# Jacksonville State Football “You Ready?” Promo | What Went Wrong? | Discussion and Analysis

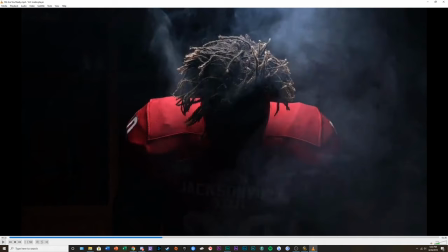25:03 And everything was lit black. Everything was just gone towards the back. Right? And then shot-wise, you have half black right here on frame right.
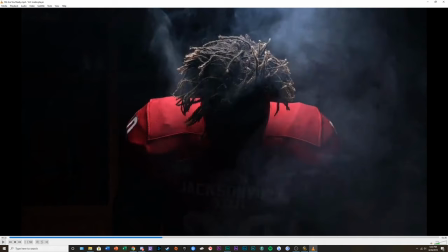25:23 And then, I don't know if this was intentional or not, but you can see the locker room start to come out. And that immediately breaks the immersion of whatever I was being immersed into.
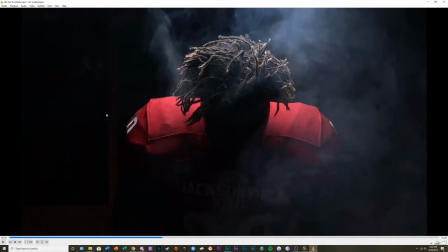25:46 So and then here lies one of the biggest problems. This is also the start of the biggest problem of the video is the audio. Oh my goodness.
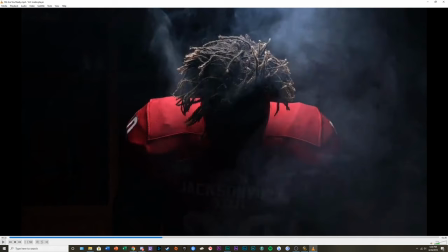Whoever mixed the sound, whoever sound mixed or worked on the audio and did like the musical selections and the musical mixing for this,
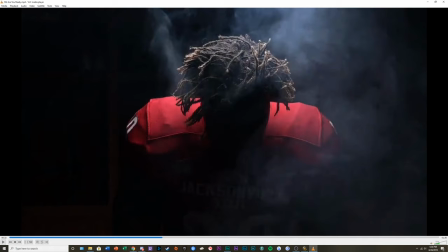26:22 didn't really know exactly what they were doing or what they were going for, I should say, more strictly. Because we had this really deep choral musical piece play throughout the background.
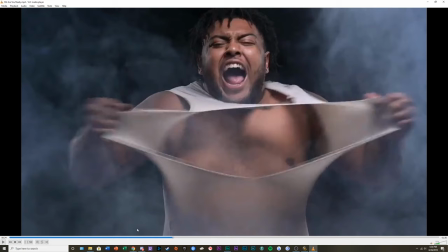26:38 Get over here.
And then, okay, I'll get to that track in a second too.
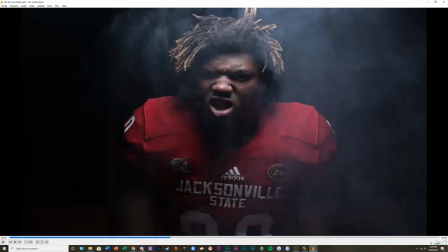26:43 You have the creeping track come up where the bass immediately hits. I'm actually gonna put the volume back up to about 100 so I can actually hear the audio a little bit better when it comes in.
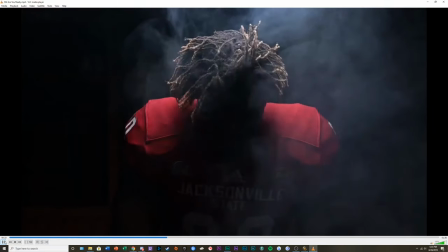26:59 So let's get over here. Okay.
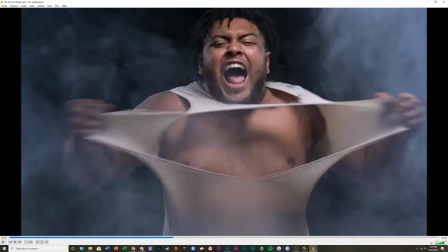27:07 The build up, the transition from the choral piece to the modern piece was not long enough. You had a few of that lingering just bam bam bam bam notes, right?
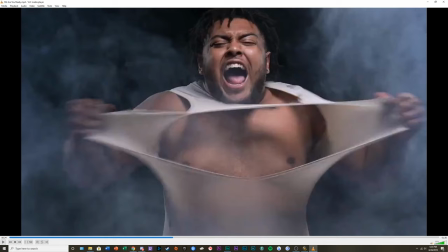27:22 And that was all we had before we got thrusted into the new part of the song. And you can almost hear the cutoff as well. The tapering, the fading, the dipping, whatever effect, audio effect this person used,
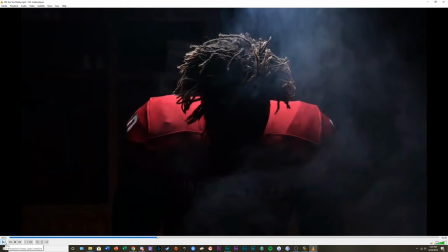27:45 wasn't mixed well. You can very hear, like, not clearly, but very faintly hear just where the audio just cuts off.
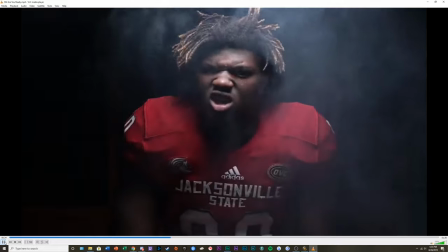27:56 Get over here.
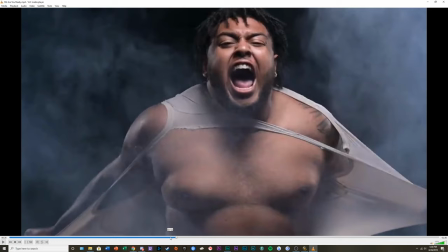28:01 Eclipsed a little bit. They found a part where, like, the verse was resolving and already kind of dying down. The cut didn't seem super, super seamless unless you're really, really listening to it. But the problem with going from
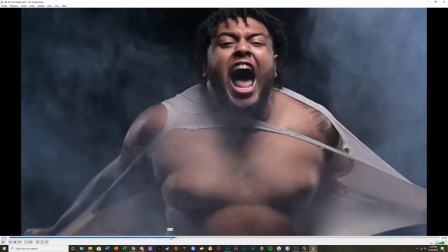28:22 the choral piece to the modern piece is that it happens so suddenly. There is no major beat or musical indication to transfer us from one song to the other. And BPM wise, they might match up.
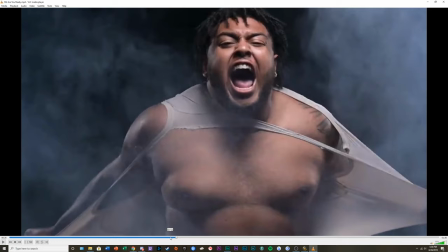28:42 I haven't checked at the BPMs for either of these songs, but rhythmically, it does not. And that bothers me a lot more than it should.
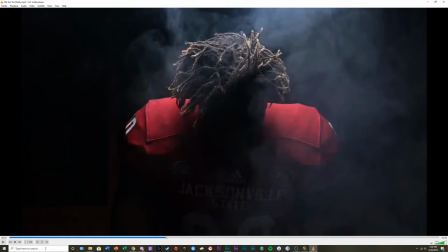28:56 Not even mentioning the Get Over Here track from Scorpion from Mortal Kombat.